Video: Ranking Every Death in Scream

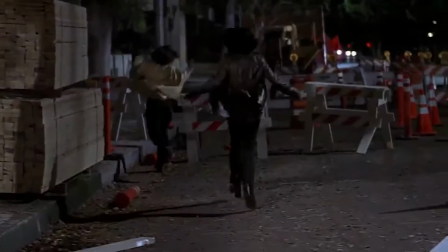By extension of the last one, this is pretty boring. She just refuses to follow Sydney and gets stabbed.
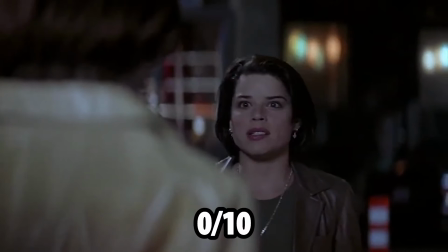Zero to ten. This scene sucks.
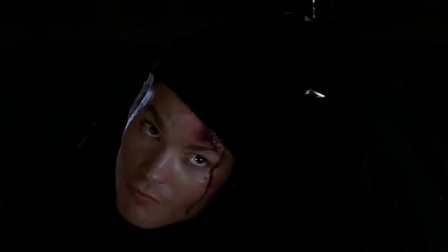Pretty much the best character moment for Sydney across all of the movies, I'd say.
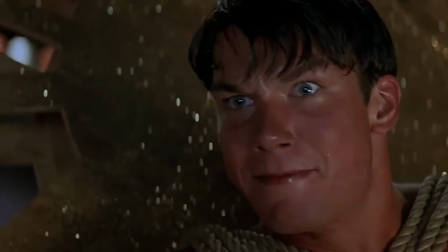As Mickey's little game he's playing, where he's the new Stu and Derek is supposed to be the new Billy, is what shapes her into the hard-ass, trust-no-one person she becomes later on.
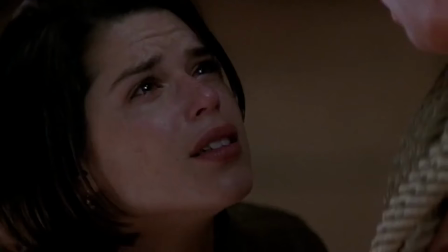Again, it's held back by just being a gut shot, but I still like the narrative at play, so it's getting an eight out of ten from me.
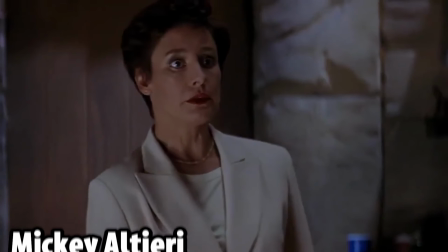Mickey, there's not gonna be a
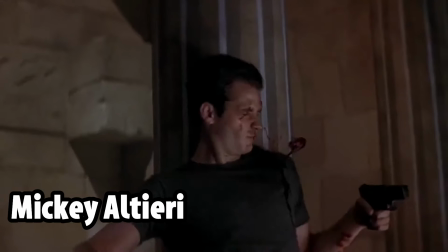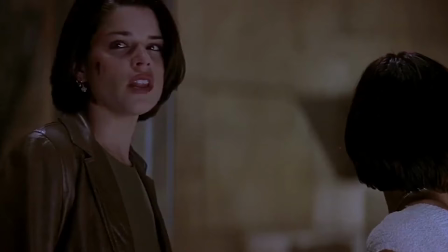I think he had an interesting motive, thinking that he could blame violent media, but then he's just shot.
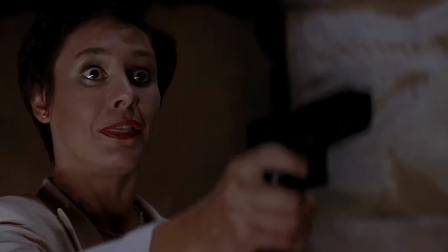I don't like guns in these death ranking videos, unless you do something interesting with the gun. 2 out of 10.
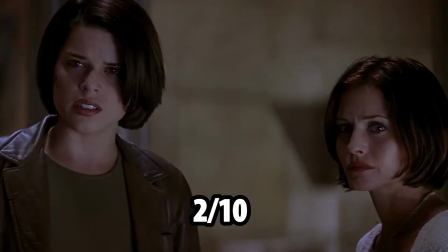Try harder with the next movie.
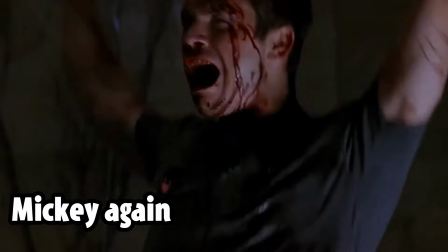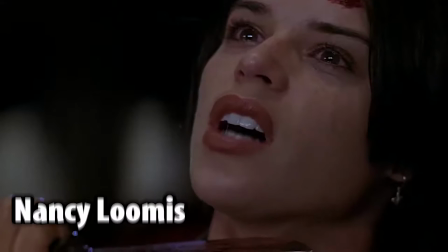Nevermind, that's a pretty good joke, 9 out of 10. consider it done cotton
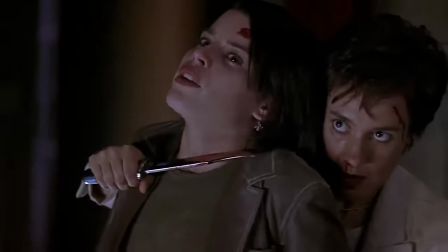weary saves the day but still manages to be a sycophant in the process sydney following rule number
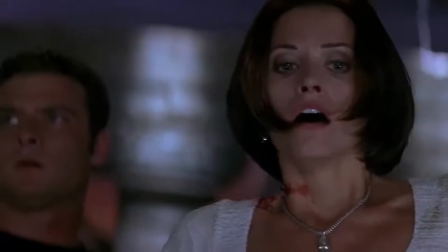two double tap i don't know it's not it's not great five out of ten pretty
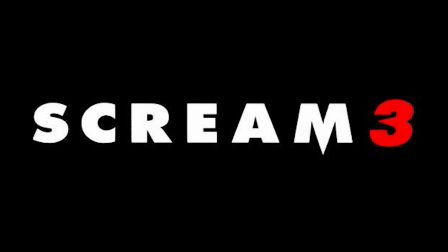mediocre these
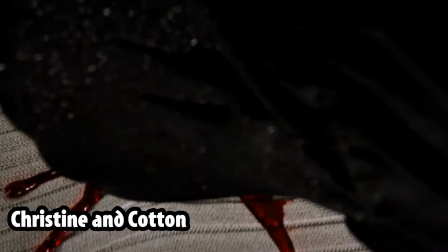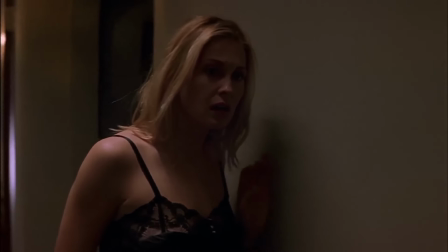two share an entry because it's basically the same scene cotton has a bit of legacy factor after the second film and the way this scene ups the
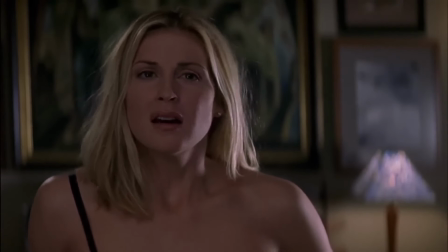voice changer technology to create a Goatman-like scenario where Christine distrusts Cotton is pretty innovative out of the gate.
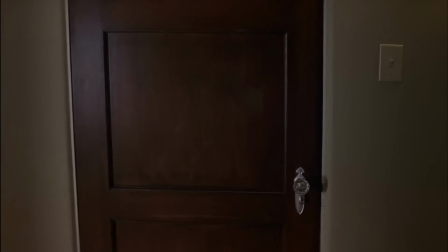The kills themselves are basic, but it's still a pretty good opening scene. I'm going to give this a 7 out of 10.
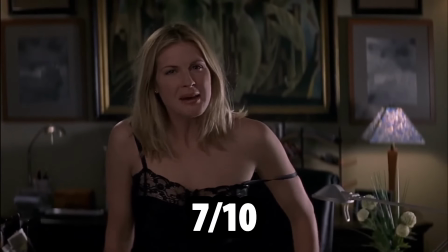I think it's pretty above average.
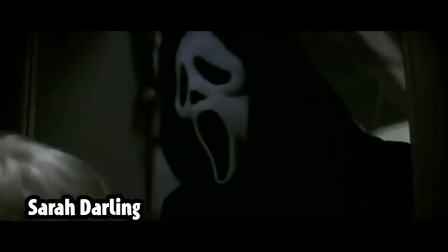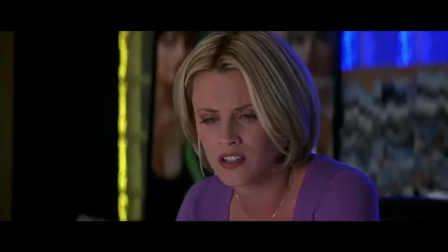And they immediately make use of that innovation by having the real killer, spoiler alert, Roman, call an actress and threaten her.
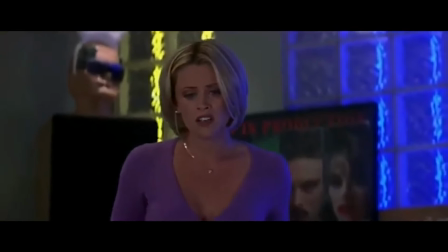But as a viewer, you're led to believe that Ghostface is simply cloning Roman's voice because of the opening. It's genius. It's brilliant. I I don't know how anyone can not see these films as horror masterpieces.
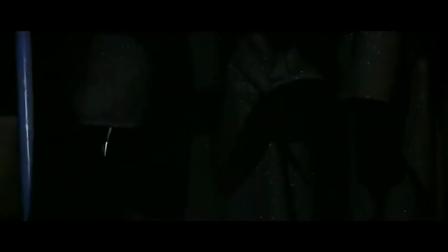The chase scene is good too, mainly because the setting of the studio of a stab film allows for a good fakeout.
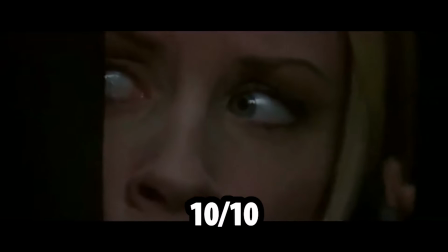This is a 10 out of 10. This is a masterclass in writing.
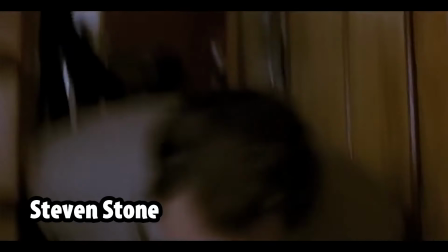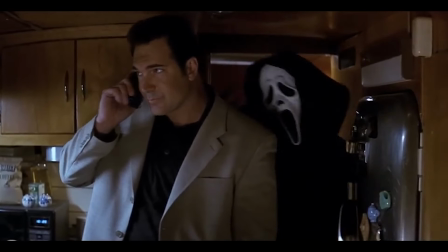Alright movie, I'm less impressed by it the third time. Ghostface fakes Dewey's voice to get a drop on the security guard.
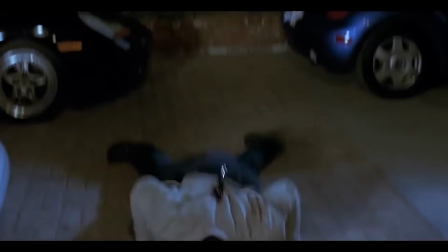It's a cute little fight scene, but it's just an okay kill. 6 out of 10, just a hair above average.
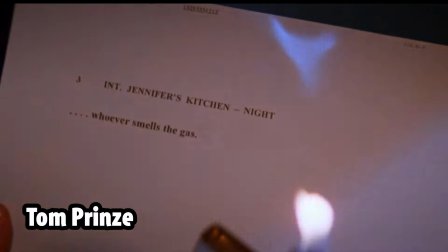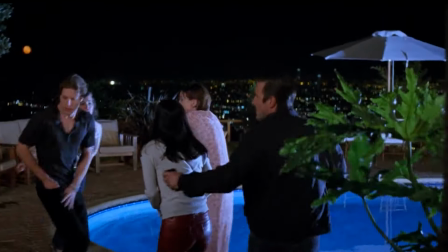I will allow one hilarious explosion kill. Honestly, tricking them into blowing themselves up with the promise of safety is a pretty good idea,
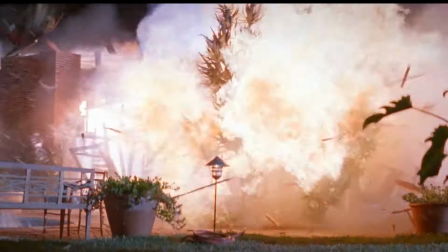and the visual effect isn't awful for 1997, so this scene is alright by me.
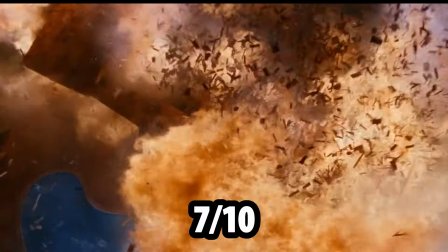7 out of 10. Good job, Roman. Good kill.
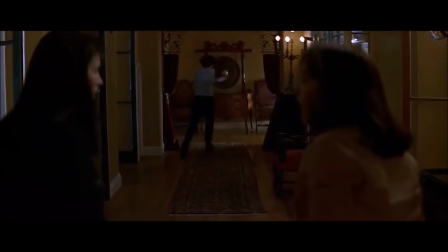This is nothing special, but she does give some insight to the predatory nature of Hollywood on young actresses,
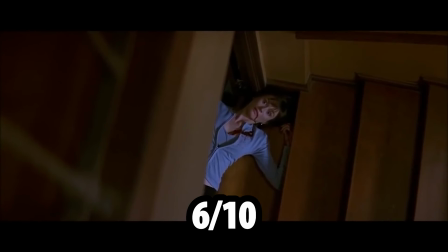so I'm gonna give it a 6 out of 10 just on the social commentary alone.
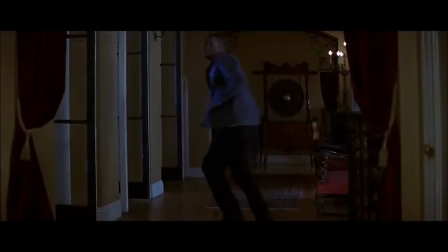Alright, this is all one long scene, so I have to do this pretty quick.
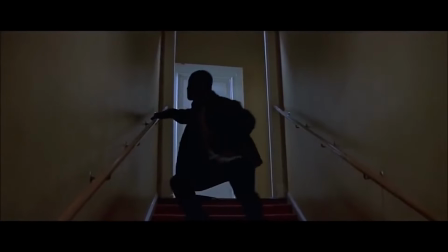He gets stabbed and thrown off a balcony, which we've already had both of those things, and he has a pretty good throwaway one-liner, so 5 out of 10.
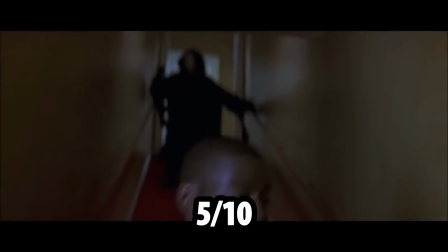Just average.
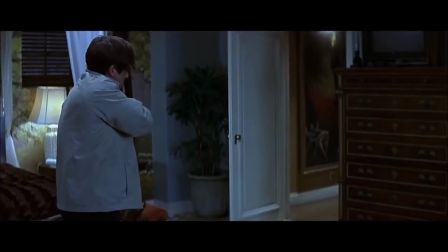The last of the triple kill scene. It's a neat idea to have it happen behind a one-way mirror to give a sense that she's like extremely close to safety when she's not at all.
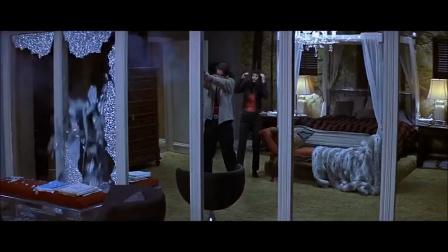If only Dewey had started shooting the mirrors out the other way, he probably would have saved her, but you know, unlucky.
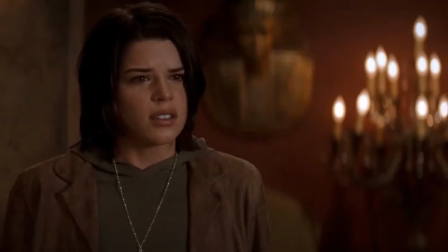It's a 6 out of 10. The trilogy revelation about Sid's mom, I guess.
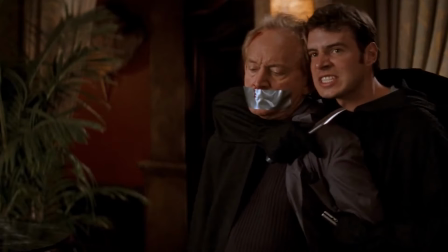Milton wasn't really present as a character, so he's essentially just a plot device for Roman's big motive.
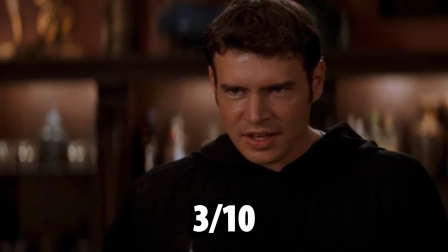It's a 3 out of 10, it's not special in any meaningful way, and it's just a slice of his throat.
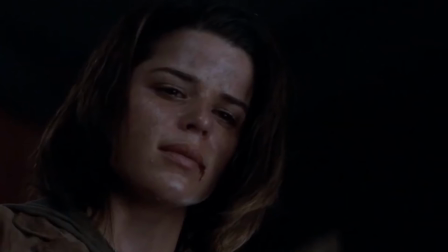I'm not really impressed by that. Step 3, right?